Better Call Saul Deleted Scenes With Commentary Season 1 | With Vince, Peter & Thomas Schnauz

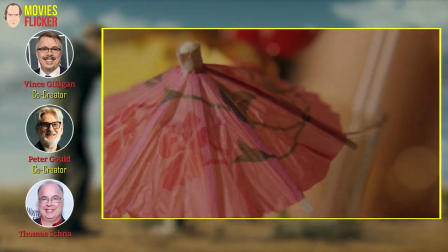0:01 Hey, this is Peter, Vince, and Tom, and this is a deleted scene from episode 102.
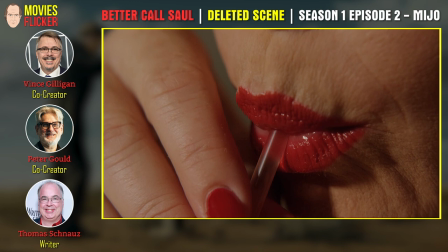0:07 And we have here on your extra, this is the version of the scene with all the dialogue is written.
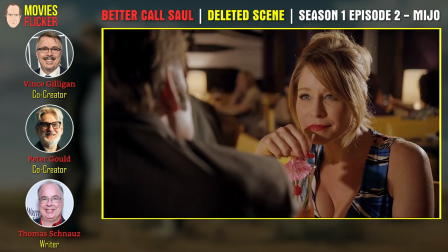0:14 So technically not a deleted scene. This scene is, but the dialogue was all deleted.
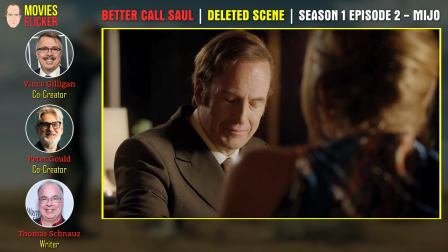0:20 That's right. As it were. So this is, you hear the lovely Jamie Luner doing her dialogue as scripted.
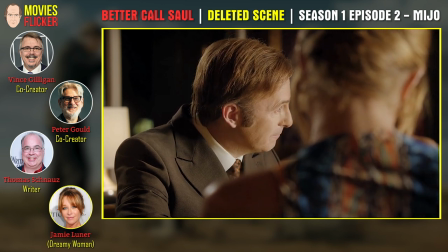0:29 And of course, the lovely Bob Odenkirk as well. Yeah, such a fun scene.
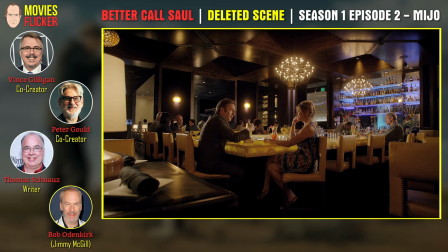0:33 I was actually, because I was there prepping 103, and that night I decided to drive over to the location, and there was Michelle McLaren directing the scene. And Bob has another of many epic, it's not a monologue exactly, but it's not easy,
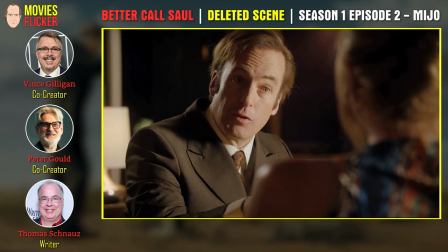0:49 this run he does of dialogue, and he does such a great job.
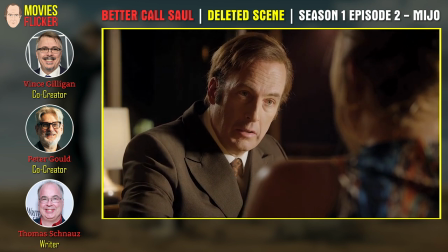0:53 It was almost a shame to cut it out and put music on it, but the musical sequence worked so well.
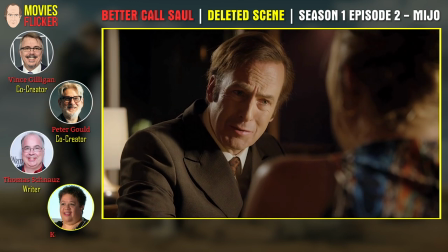1:00 Done by Kelley, Dixon in at 102.
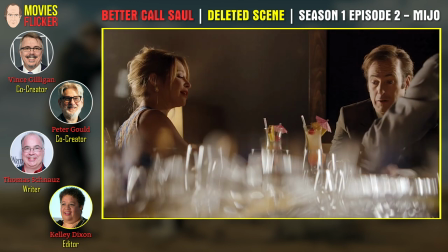1:03 It's funny because this version is a really good scene, but without the dialogue, you're more into Jimmy's head for some reason.
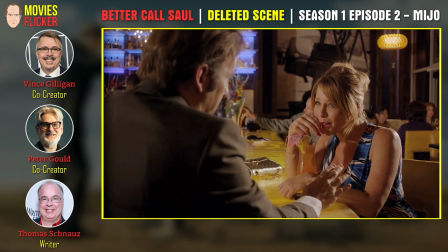1:11 Oddly enough, yeah, this is all great dialogue you wrote, and of course, and you should obviously listen to this without it, the version.
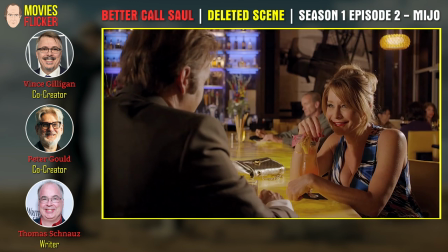1:19 Watch it at least once without us talking, so you can hear what they're saying. I'm sure you already have by the time you're listening to us talking now, but you can tell from having watched it.
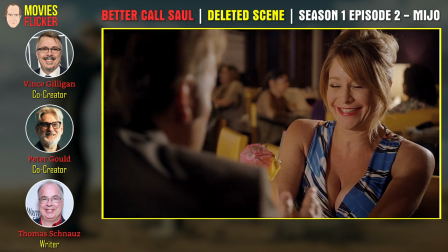1:28 The acting is all great. We didn't cut the dialogue for any reason other than what you just said.
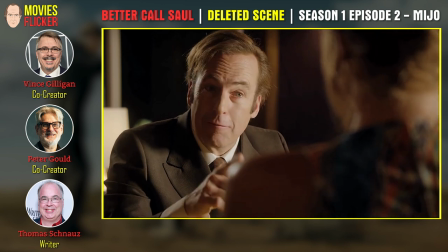1:34 In a weird way, you're kind of more in Jimmy's head, not hearing the specifics of what he and the young lady are talking about.
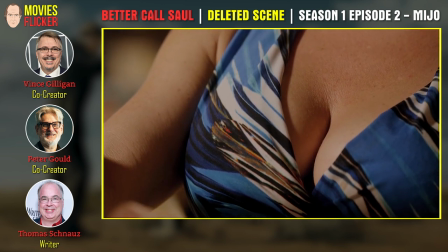1:42 We know he's into her. We know she seems to be into him. We know he's probably going to get lucky if things keep going the way they are.
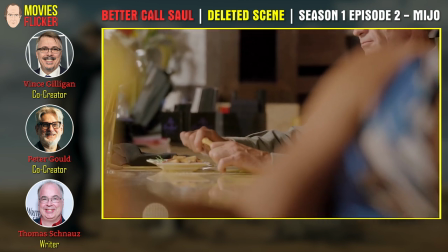1:49 But he's distracted by these breadsticks being broken in the background.
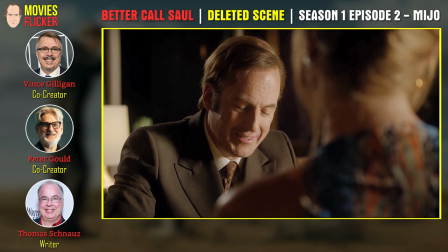1:54 Such a fun idea to come up with that. I can't remember who came up with it specifically, but just the idea that he's, after the skater's legs are broken,
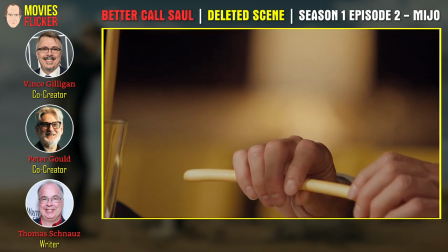2:02 that this guy is back there snapping sound getting in his head one after the other. And it's one of the things that defines, I think,
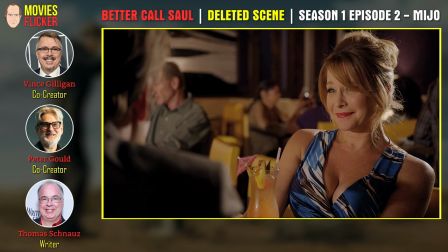2:09 the character at this point is that he doesn't go through what he went through in the previous act with Tuco without it having some echo.
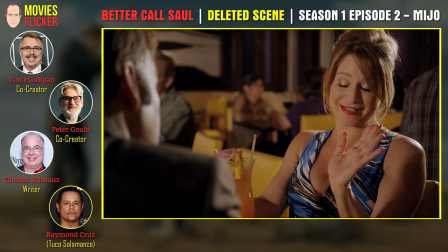2:17 He's got a little touch, you might even say, of PTSD here. He just saw that this incredible act of violence.
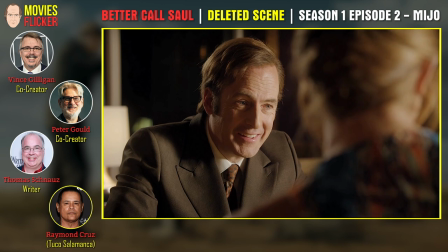2:23 He can't just put it behind him.
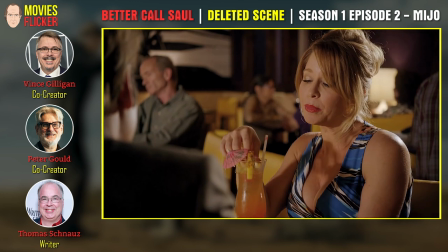2:27 And of course, Michelle McLaren directed the hell out of the scene, as she always does with everything.
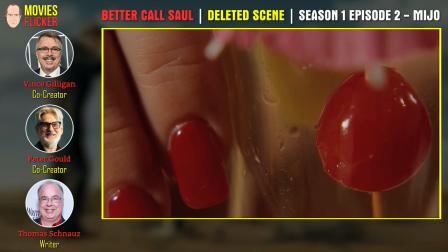2:33 Do you think they're using the Phantom camera, or is it just a regular Red for the slow-mo stuff?
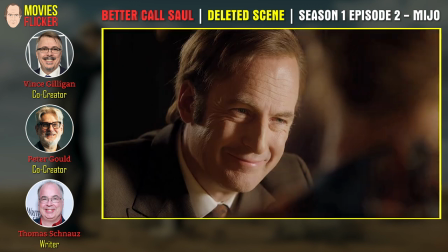2:38 It's the regular Red, I'm pretty sure. Okay. I'm pretty sure. I don't think they had brought the Phantom.
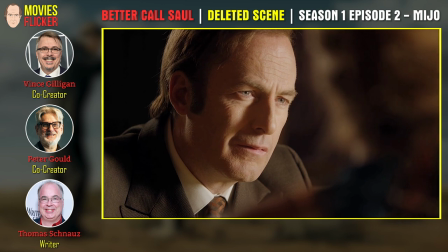2:43 I think the Phantom only came in for episode 10. Yeah, I think you're right. This young lady is very attractive.
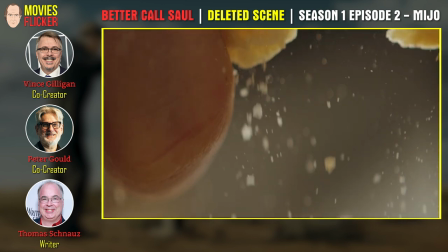2:48 She was on Melrose Place, among other things.
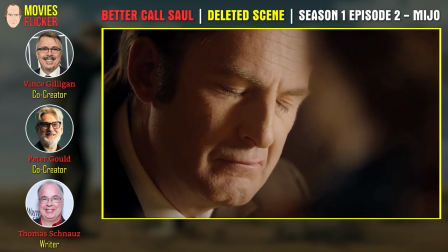2:51 She's an excellent actress, and again, just all the dialogue is missing just for getting into Jimmy's head more.
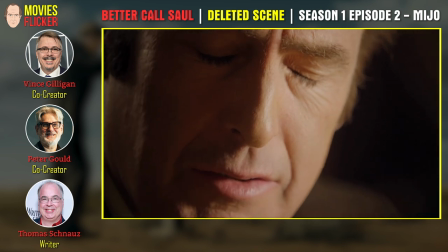2:58 When I flew into Albuquerque for episode 3, I saw her on the plane, and I hadn't realized we cast her.
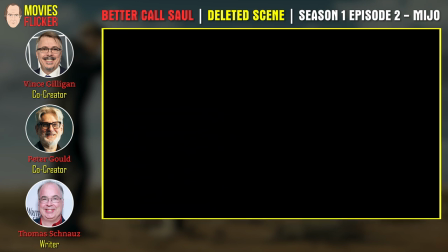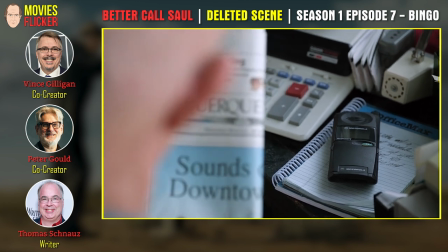3:11 Huh. Hey, you're here with Vince, Peter, and Tom, and this is a deleted scene from episode 107.
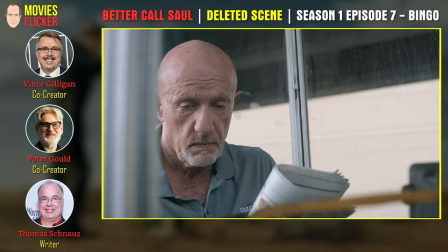3:18 What the hell's 107's title? Bingo? Bingo. Bingo. Thank you.
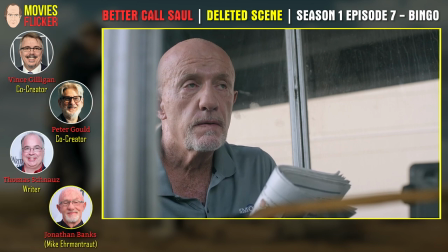3:23 Well, and we deleted this because Jonathan was so bad in it? Yes, that's why. That's, you know.
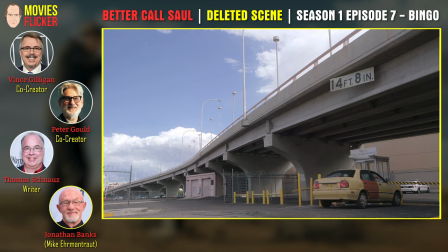3:27 I have to cut around this guy so much. You know, he's learning, though.
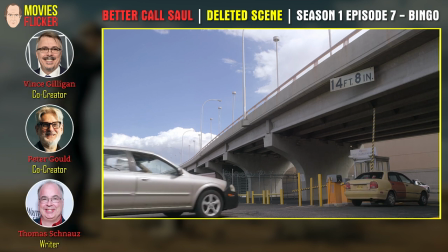3:32 I think he's coming along. I think with a few more years of seasoning. Once he gets to 50 years instead of 47.
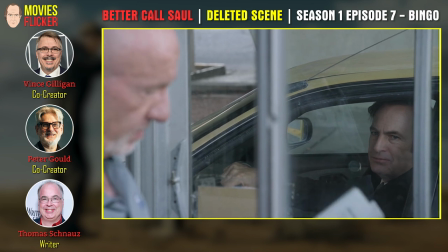3:39 That's right. In the acting profession.
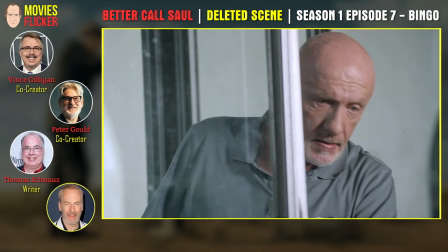3:41 But seriously, this is a scene which Jimmy asks for Mike's help in retrieving the Kettleman's money.
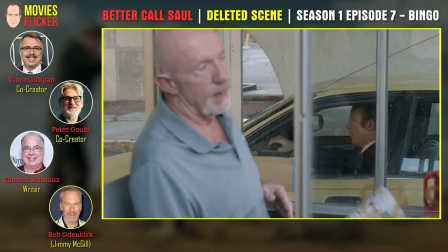3:50 And that's amazing to me that it lifted out so beautifully. It lifted out so cleanly.
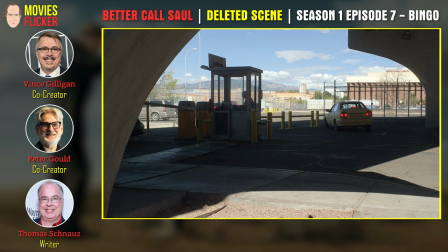3:56 And I got to tell you, a lot of times you're watching you bring your box set home or whatever of your show or movie or whatever,
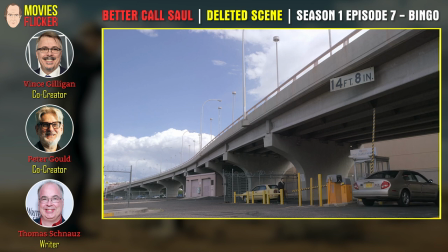4:03 and you got the deleted scenes, and a lot of them are crap, let's face it. This is quality deleted scenes.